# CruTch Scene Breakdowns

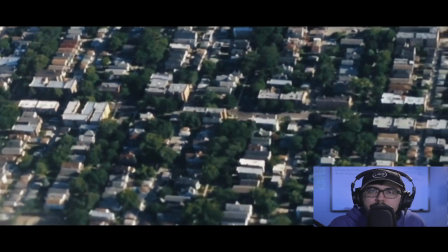[11:25]
He wants him to not be this very sad introverted person so
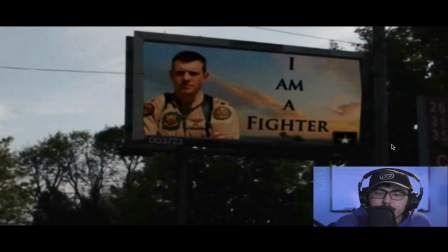[11:30]
the billboard you see here like that that's a real billboard but the the image here the i am a fighter that was made by me i decided to go with a army advertisement i wanted to have that element because you know
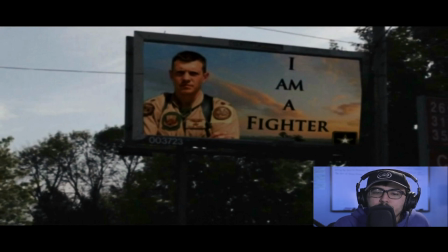[11:45]
that relates totally with what christian is going through because you know um he's literally fighting for his like physical and mental state you know even before he climbs the hill just like going through like all those emotions and he needs to just learn how to fight through those and keep on pushing forward
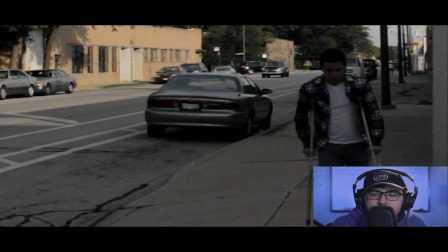[12:05]
uh right here again we have christian you know leaving so
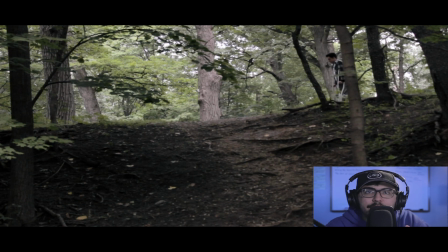[12:15]
yeah so uh the car is there since um i didn't like have like the actual like footage of like a car accident and all that stuff So what I did instead was I just raised the levels of the cars
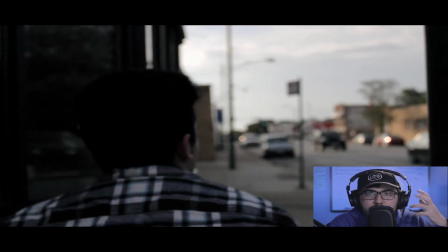[12:32]
right here just to show like that mindset of just like, you know, being in that car accident and just hearing like the sounds of the car and, you know, the honking of the horns, you know, it's just, it's really like sudden,
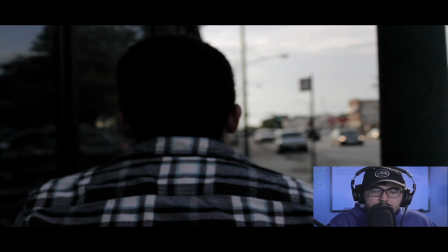[12:47]
just like it's just rising and rising and rising. uh we can see here
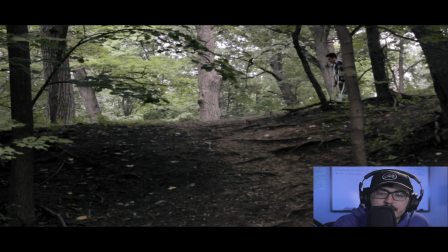[12:51]
again the camera is slightly tilted and we see
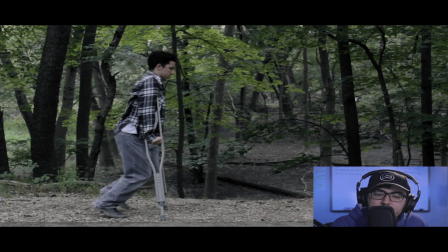[12:57]
of course that hill as we move on here we see christian again walking through his
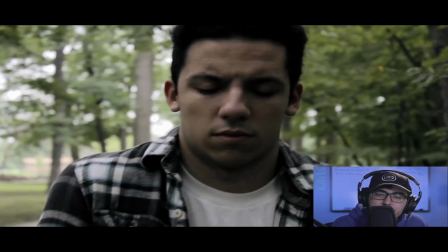[13:02]
close-up right here not really knowing where he's going and then all of a sudden he just
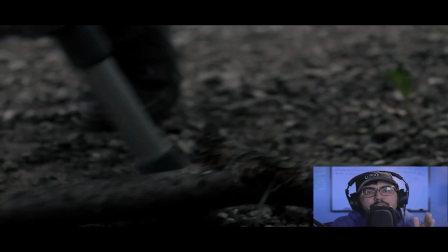[13:06]
boom similar to the bump in the floor of his house now we have this twig here that once again trips him up you know again this oblique angle and then he falls out of frame
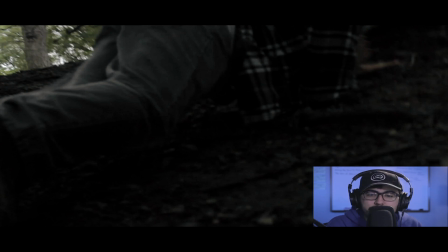[13:21]
and this is where we get to uh one of my
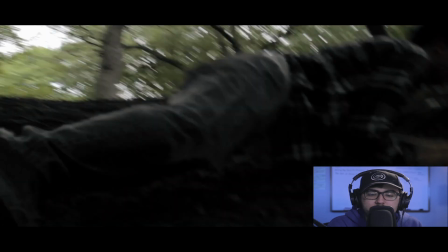[13:26]
favorite shots at least not just the film but also to
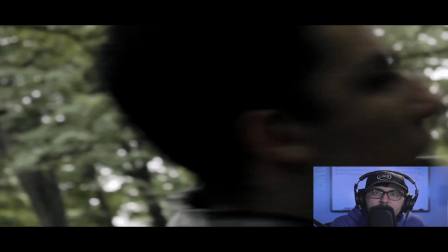[13:31]
edit the falling down the hill so let's just watch this real quick
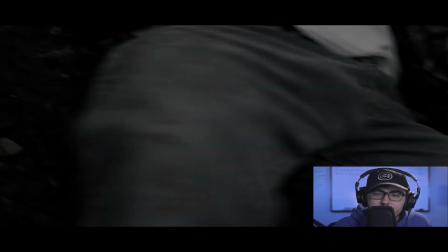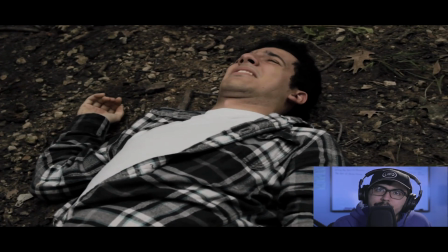it's you know after seeing what christian was going through and just to see him just like stumble and stumble and roll down this hill it's
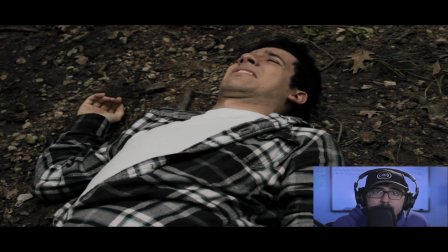[13:59]
it's it's pretty sad it's kind of scary when you
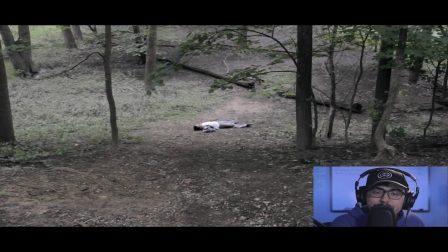[14:04]
think about it and it looks like it hurt but you know julian he was he was okay you know he was he was fine with it you know he was he was having fun you know we were all having fun and again we have like this wide shot here again like just seeing like this hill it's very very grimy it looks very deserted and i like this tree in the background
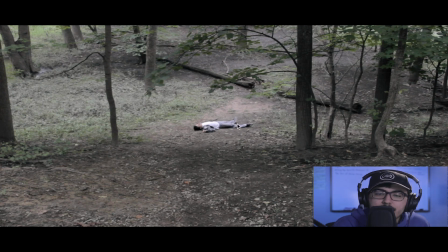[14:24]
like the the whole tree here is just broken in half and then we see christian is like laying right beside it it's just very you know it's a nice visual element to show the broken how broken christian is and how